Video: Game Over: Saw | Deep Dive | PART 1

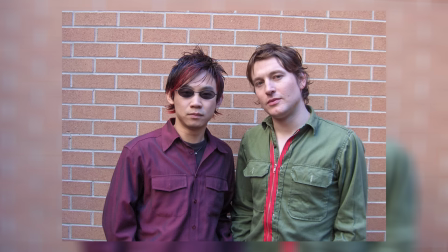290s
According to Leigh and James, it's a small film industry in Australia, and they felt it can be difficult to get films made there. The films are funded by the government, and they felt that they didn't have the right contacts or know anyone in the film industry,
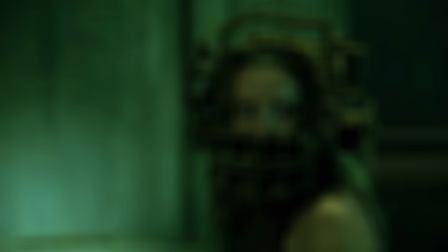303s
so they would have to make the film themselves, with their own money. All they needed was a good idea. James Wan came up with the premise of two guys trapped in a bathroom and one has to kill the other. He just pitched the sort of small premise of the film, which was two guys in a bathroom. Whenever I don't like one of James's ideas, I say, "Yeah, that's good." So I said, "Yeah, that's good." And he's like, oh. And then I hung up. And then I went away and thought about it and rang him up. And I said, no, wait, it's really good. As the two worked together, the story grew outwards to include several other characters. But the reason it was based around just two guys in one location is because they originally had very little to no money to make it.
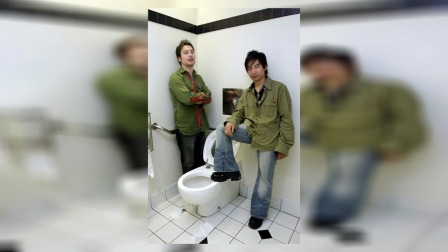355s
And they felt that two guys in a bathroom and a handful of characters would be a better way to make a cheaper film. I mean, they never imagined having the budget and cast they ended up with when Leigh wrote the script, and they just never changed it. So in Saw, there is this interesting contrast between the indie, almost student film feel that Saw has at times, and then the presence of Hollywood actors. Leigh and James originally wanted to make more of a controlled film. In the beginning, they didn't set out to make a gory horror film. They wanted something more controlled, as James describes it, in the vein of an Alfred Hitchcock film. But James also explained that that control comes with more money and time than they had. James met with Cary Elwes to discuss the film, and he explained the Alfred Hitchcock theory and angle to Cary, talking about how in horror it is often better to leave more to the audience's imagination, that the sounds off camera and what is implied can be far more effective than what is on screen. Cary believes that even though they didn't get the controlled film they envisioned, they did still achieve this aspect of it. This is, of course, in reference to Lawrence Gordon sawing his foot off in the finale.
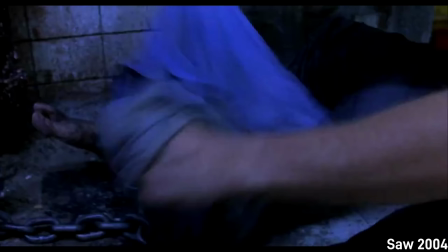425s
We don't actually see him cutting it off, but the sounds, Lawrence's frantic desperation, and Adam's horrified reactions all really sell it and make us believe we've just seen him cut the limb off.
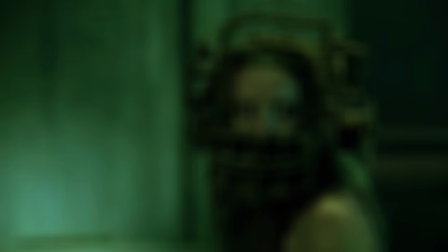437s
The less is more approach has clearly not just come from their love of Alfred Hitchcock, but from some of their other favourite films,
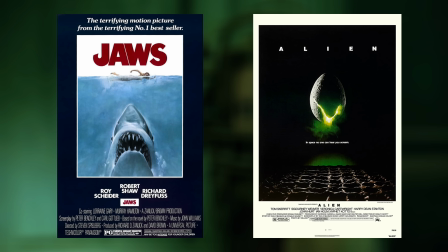444s
such as Jaws and Alien, which are both perfect examples of a lot of the horror being left off screen and to the audience's imagination. Both Leigh and James admit Saw being sprinkled with a mixture of inspirations. Leigh describes it as a mixture of ideas from childhood nightmares to their love of noir films, horror films, and Alfred Hitchcock films.
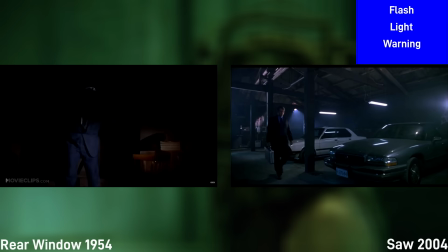464s
The Hitchcock influences can be seen in Adam being a photographer and using the camera flash to light his apartment to find the intruder,
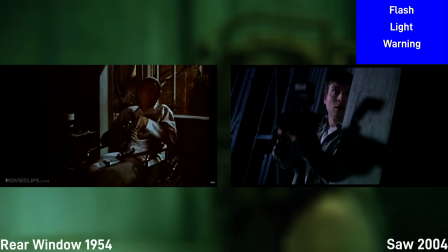472s
which is similar to James Stewart's character in Rear Window using the flash to blind his assailant.
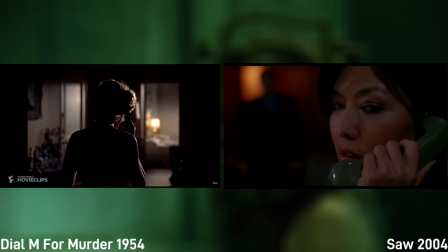478s
In the hotel scene where the intern picks up the phone, which we get a close-up shot of, which is very similar to shots in Dial M for Murder,
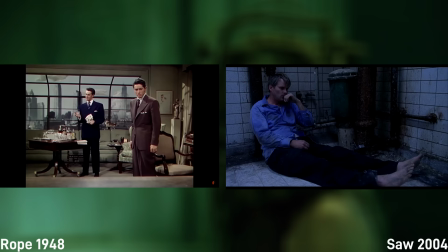487s
but also in the basic setup of the story following two people in one location, which is the same setup for Rope. And in an interview, Leigh does state Rope as one of his and James's inspirations.
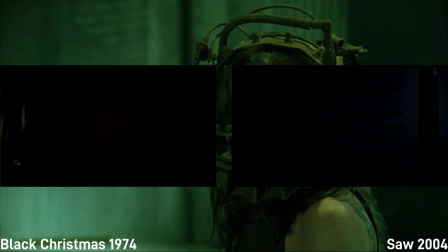499s
Other film nods and inspirations can be found in the scene with Zepp hiding in the closet, which is based on the character of Billy in Black Christmas, one of James's favourite horror films, and the black gloves which Zepp wears are a nod to Dario Argento Killers.
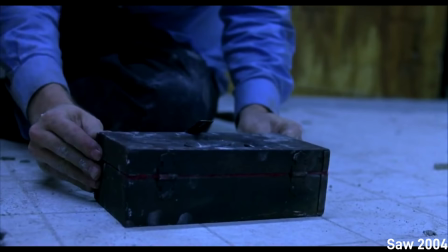513s
I mentioned in my Lipstick Face Demon episode that Leigh and James cite Argento as an inspiration in terms of his use of colour,
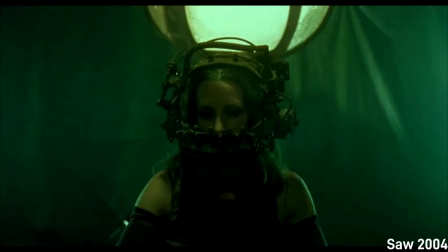521s
and they use colour so effectively in Saw. Like Insidious, they use it to create a more intense and visceral feeling within the audience.